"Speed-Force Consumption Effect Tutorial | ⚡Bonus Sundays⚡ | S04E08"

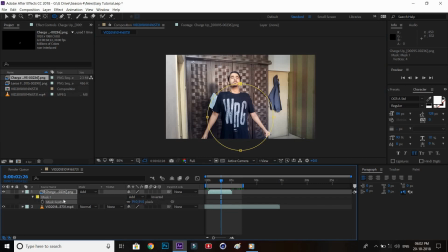[4:12]
If you need to mask it, you can use an eclipse tool or pin tool if it's going out of the range of your video or some out of the actor. Whatever you need to do you can do with this clip, as it's PNG, so it will not make any difference.
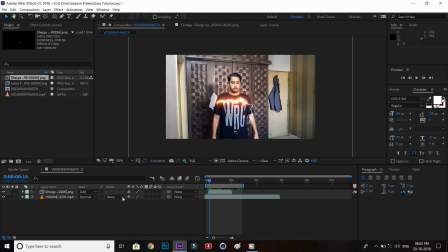[4:31]
We are going to duplicate it. If you want to add a glow, or you can just duplicate it and then put it on the side of the video.
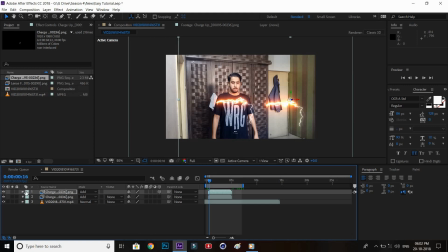[4:46]
I'm doing it for according to my shot as 3D, as I want the reflection of these sparks on the side. It helps to better sell the effect, so that's why I'm needing this reflection. So I just making it a 3D layer and then playing with the positions and rotations according to the wall.
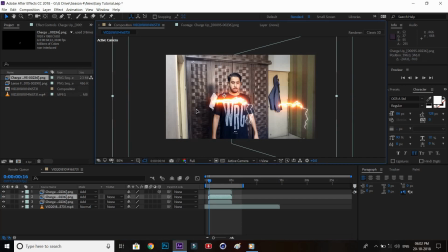[5:07]
and we are just going to duplicate another one of the main charger layer and put it on this side, making it 3D again, and then just changing the position and rotation according to this wall.
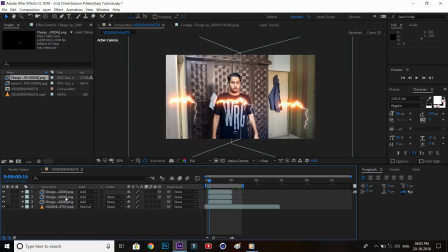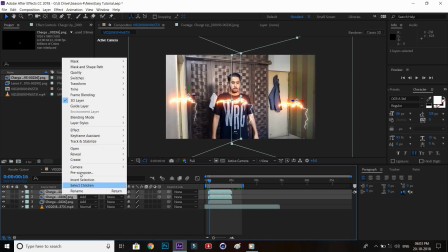[5:30]
And then we are going to select both of the layers and pre-compose it.
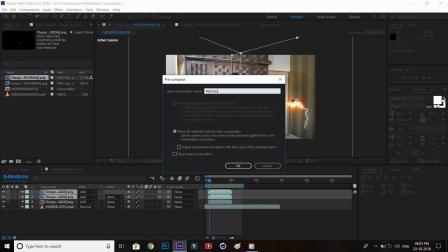[5:34]
So everything is inside, so you have to select that, rename it, and then just press OK.
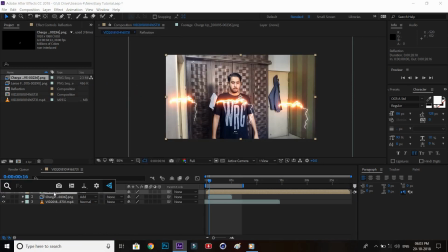[5:42]
And then we are going to use another blending mode, add, and then we are going to use the effect called fast block blur. You can also search that effect in effects and presets on the side menu.
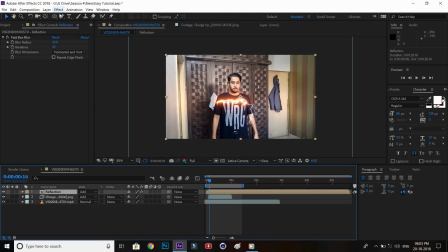[5:54]
I'm using Video Copilot's FX console for that really fast typing the effect in it. It's free, you can download it on the Video Copilot's website. And then we are just going to make a mask around our actor, as I don't want this blur to be on our actor.
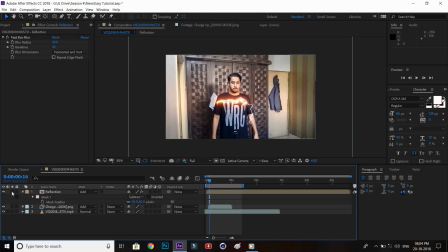[6:13]
And then we are just going to subtract the mask so it's not on our actor and on the walls.
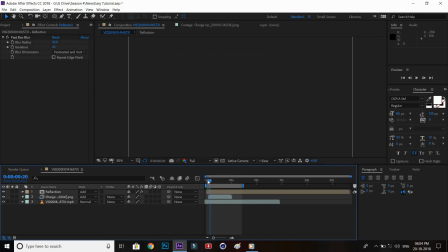[6:19]
It really makes a huge difference if it shows a little bit reflection on the side of the wall and side next to the actor,
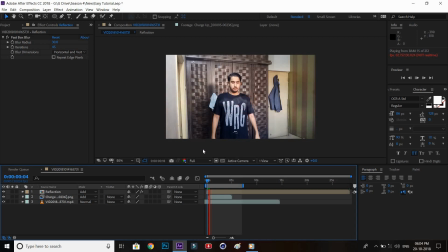[6:27]
because it better sells, because the lightning is really glowing, so we need the reflection on the walls.
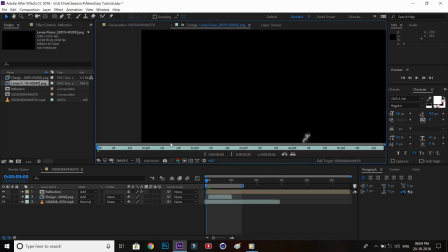[6:37]
Now the next thing is lens flares. Now this is the most important thing to better sell your effect, guys,
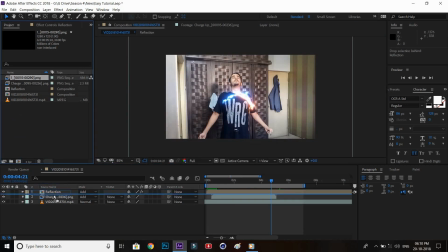[6:43]
because if there's no lens flares on the scene, it will not make this effect look more realistic.
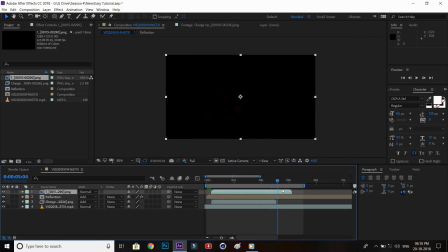[6:50]
So I have edited the lens flares and rendered it as PNG. You just have to scale it, you just have to trim it according to the shot.
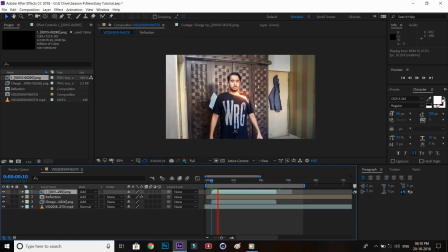[7:02]
It's little bit extra. Now if you put it on starting of the frame where the charge up effect starts, it will be perfectly aligned with the glowing saber in the behind. As you can see, if it's orange, the lens flare will be orange.
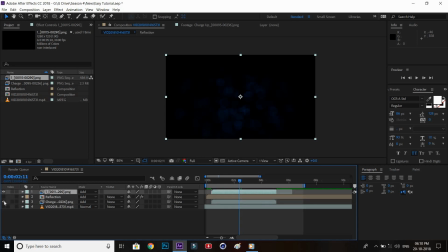[7:15]
If it's blue, the lens flare will be blue. And if both are on the screen, you can see both of the lens flare will be on the screen.
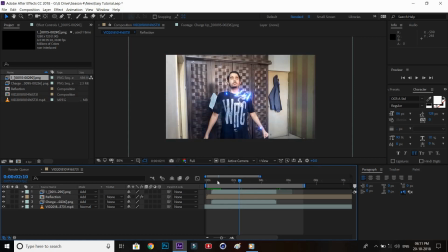[7:23]
It will depend upon the brightness of the color of the layer.
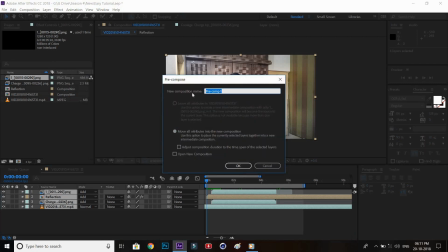[7:27]
You don't have to be complicated if you are just using the download link 1 to just download the pack and drag and drop.
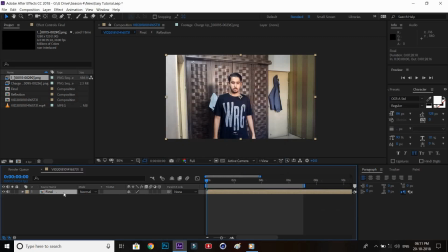[7:34]
If you are using download link 2, we'll cover that later on. So this is the easiest part 1. You just have to select all of them and then pre-compose them and then scale them,
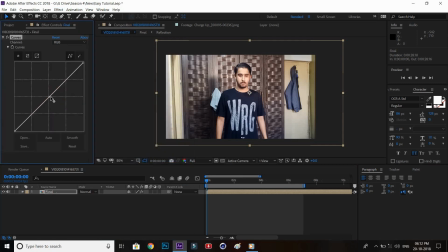[7:49]
and then we are just going to add curves on above to just a little bit color grade. It's not a typical color grade, it's just a little color grade to give this effect a bluish tone. It's just a cherry on top. If you don't want to do it, it's completely on you.
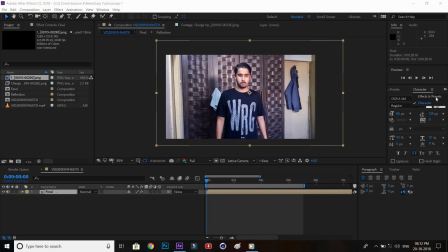[8:08]
I'm doing it, and I'm just adding the effects and presets wiggle position. So wiggle position actually helps to make the look camera handheld.